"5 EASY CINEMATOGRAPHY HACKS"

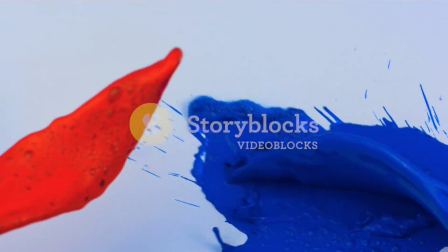0:00 This video is brought to you by Videoblocks.
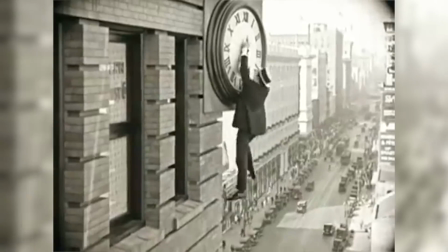0:02 The art of film is amazing, but it's not always so easy to tell your visual story, and that's why we've packed 5 cinematography hacks for your next film project. Hey guys, it's Jordy here for Cinecom.net and welcome to Creative Tuesday, a weekly series where we think out of the box and find a creative way to pull off a nice filmmaking trick. So let's get started with the first cinematography hack. If you need to give the impression that your actor is standing in front of a window, but there is no window, well, then just take a piece of cardboard and some scissors.
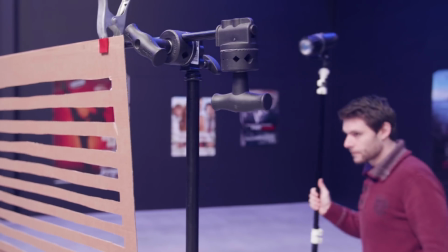0:36 Cut out a recognizable shape like the inner window frame or blinds. Place your light behind that shape and let your actor do his thing.
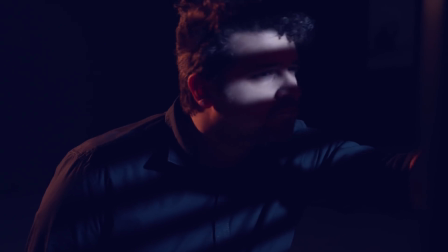0:44 And now it seems like Janek is peeping through a window, spying on his neighbors. Now you can also create other shapes like the leaves of a tree, and these kinds of things are called a cuculurus. Trick number 2. You can make your shots a bit more interesting by adding some dust particles to it.
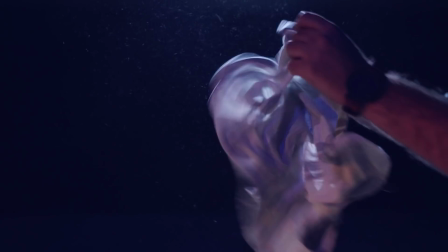1:00 You can shake an old towel, but that will also create a lot of wind.
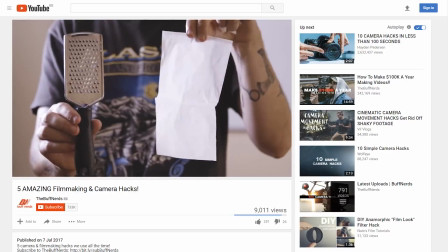1:03 So we found a clever idea by the buff nerds on how to create dust particles and get more control over their movement.
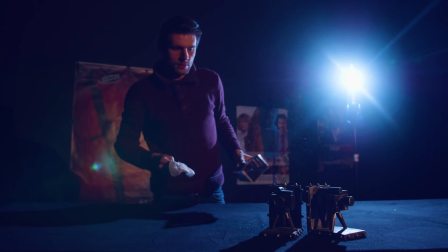1:10 Simply rub a paper tissue against a rasp. Voila! A dramatic shot. Now we got 3 more awesome tips for you guys, but before we continue, I'd first like to thank our sponsor, Videoblocks.
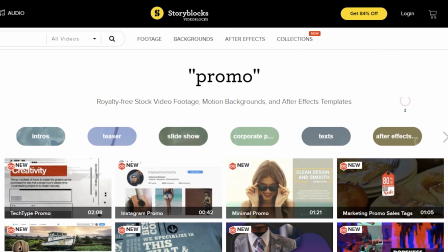1:21 It's a huge library where you can find stock clips, promotion templates, transition, cinematic effects, and so much more.
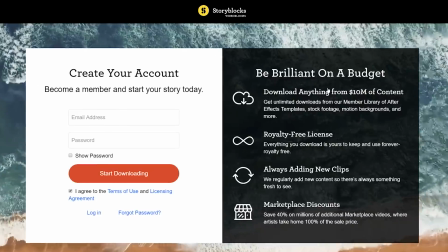1:27 And if you click on the first link in the description below, you can try it out all yourself with a 7-day trial completely for free. Now moving on with trick number 3. If you're on a location and need to move the sunlight to a different spot, then you got a problem.
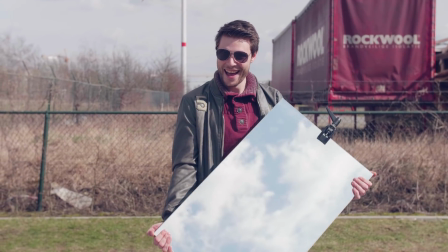1:41 Unless you took a simple mirror with you. Reflecting the sunlight creates a very strong light source, something you can't mimic with lights on batteries.
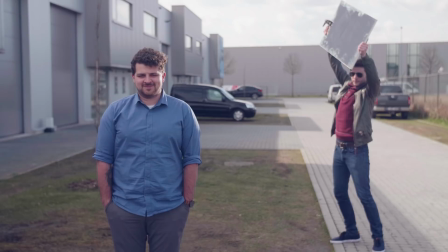1:49 And this is ideal for setting up a strong backlight, adding more depth to your shots, definitely if your subject is standing in the shadow.
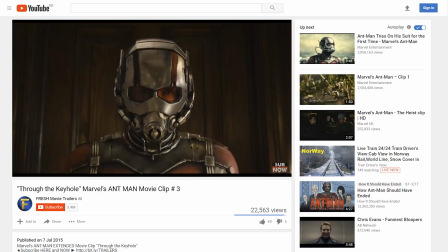1:56 Trick number 4. Ever seen those iconic shots where the camera films through a door lock? Well, in reality, it's not always so easy to pull that off. And definitely if your location doesn't give you all the space to set up lights and everything.
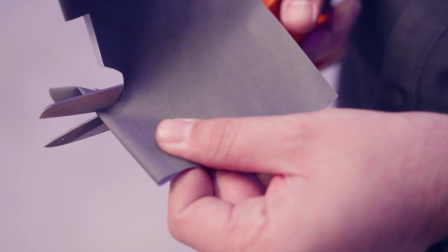2:08 Well, here's what you can do. Take a piece of black paper and cut out the shape of a door lock.
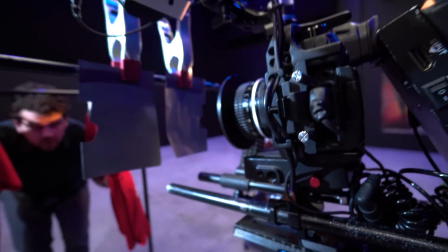2:13 Hold that in front of your lens and you get the same impression. And you can also use other materials or shapes to mimic something, like peeping through a closet.
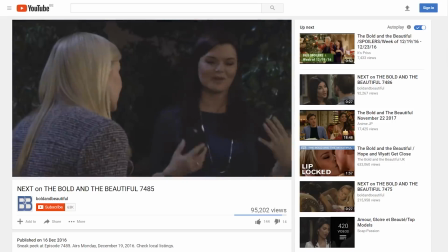2:21 And that brings me to the last cinematography trick. If you want to create that iconic dream look you often see in soap series, well then you can perfectly do that in camera.
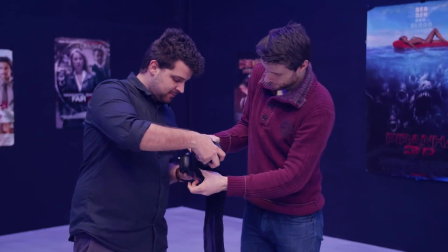2:30 Now steal some stockings from your girlfriend and lock them between your camera body and the lens.
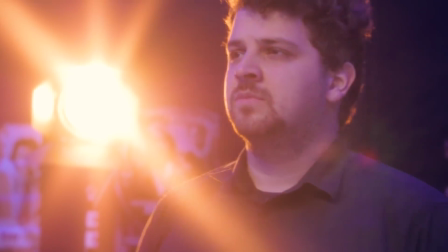2:35 And it will soften the skin tones but also bloom the lights. If you have any other tricks in mind, then let us know in the comments below. Thank you all so much for watching, and stay creative. Janek!
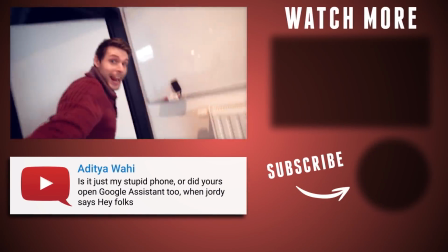2:47 We got 400,000 subscribers! Let's go party!